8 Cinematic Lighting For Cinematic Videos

Earlier this year, I told myself I wanna get better at cinematography. So I learned and watched so many videos about how to get better. And you know the very first thing you should know if you're thinking about becoming a cinematographer? Lighting. I used to think that my videos would be so much cinematic if I had that red camera, those anamorphic lenses, those filters, but this couldn't be further from the truth. The real difference between a good shot and cinematic shot is the use of lights. How you can add depth by adding or subtracting the light from your scenes and make it look like what most people like to call a cinematic shot.
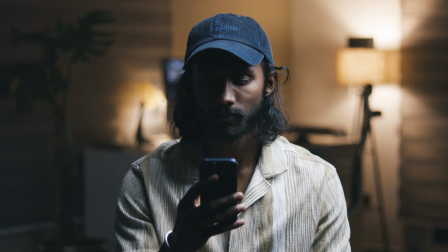[0:45]
So today let's talk about 5 different lighting techniques you can use in your scenes to make them look cinematic. But before we dive into that, I wanna say that making a shot look cinematic is not enough. Cinematography should be motivated by the story, and lighting should always serve the purpose. If you think about the story before lighting the scene, at the very least you will think about the right amount of darkness and brightness, what time of day to shoot your scenes, and what colors your scenes will look like.
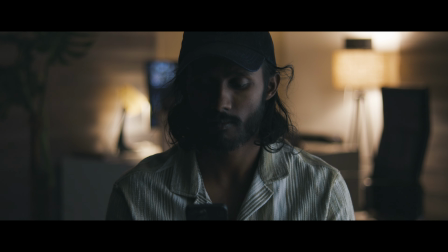[1:19]
I truly believe that lighting decides in which world you wanna put your audience in while they watch your videos or movies.
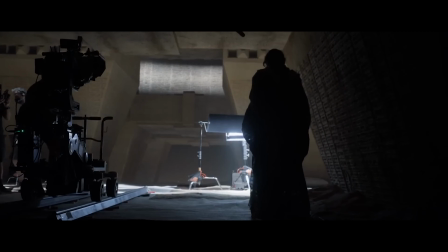[1:27]
And it's the job of cinematographer to light every scene according to the story and match the theme of the story. So today we'll discuss 5 different ways you can light your subject without breaking the bank,
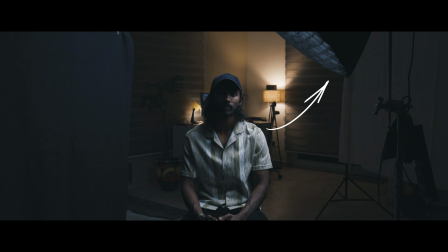[1:39]
and we're gonna use just one light to light all of our 5 scenes, so it's just convenient for everyone. I also have one light, so there's that. So the light we are using today is Godox VL300 Mark II. This is a daylight, meaning no bicolor, and this is perfect for me because if I want to make it look like a certain color, I'll use gels. If you also have a daylight, look into gels. And now let's talk about the very first technique you can use to light your scenes.
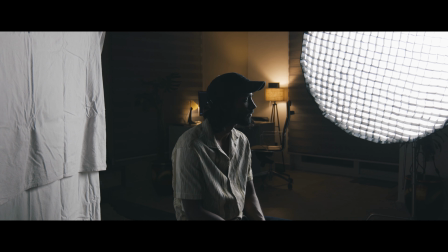[2:10]
This is called reverse lighting, where you put the light behind the subject at 45 degrees angle rather than behind the camera.
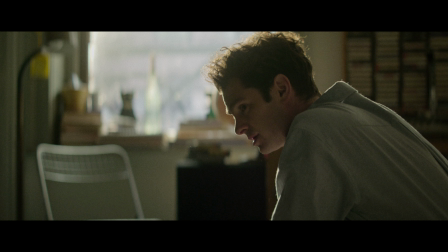[2:18]
This also means that the best lit portion of your subject won't be visible to the camera, creating a very emotive scene. This lighting produces very soft shadows to the subject and add an amazing sense of depth to the shot.
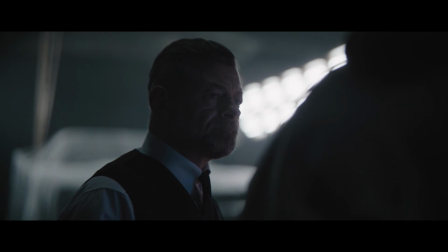[2:32]
This method is very commonly used in Hollywood and Bollywood, and it gives the illusion of thinner face or body than it actually is. This is such a great lighting technique to add that filmic look to your videos.
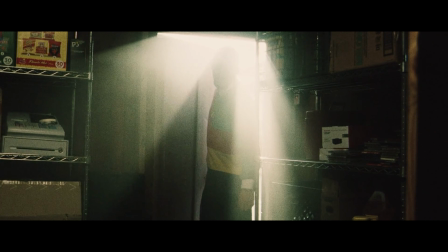[2:45]
Just make sure you never set up your camera on the same side where you set up your light. Nothing will scream more immature than this, unless your script demands it. Now let's move on to the second lighting technique. DPs have used this method ever since they started making movies.
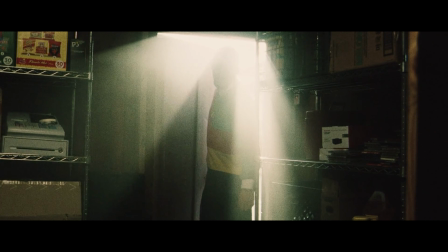[3:04]
This lighting technique is most commonly used for the very important shots of the movies, just for the cinematic touch. To achieve this look, you have to place your light behind the subject to highlight them from the back. There are many different ways you can do this. You can either create a silhouette by having the face completely in shadows,
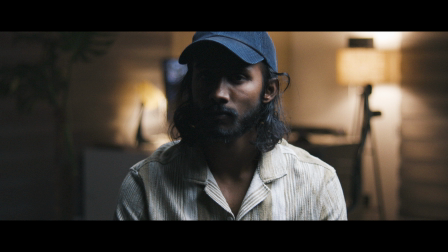[3:23]
or you can use this lighting technique to reveal the face of your protagonist of the story, again as your story demands. And this is one of my favorite ways to light the subject.
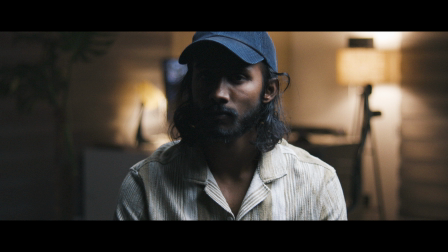I'm not gonna lie, I hate to have to say this, but I was very skeptical about this next look until I saw the final product. And the lighting technique I'm talking about is the top-down lighting, and it is exactly as it sounds.
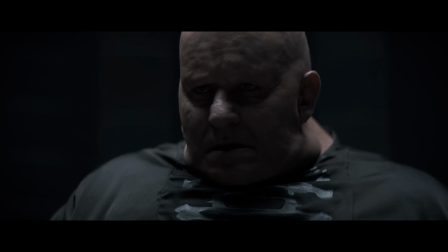[3:59]
To achieve this lighting, you light the subject from the top, creating these extreme shadows on the face. Top-down lighting is a good way to give your subject that sinister, dark, villain kinda look. But keep in mind, this creates a very strong contrast, hence not suitable for most scenes.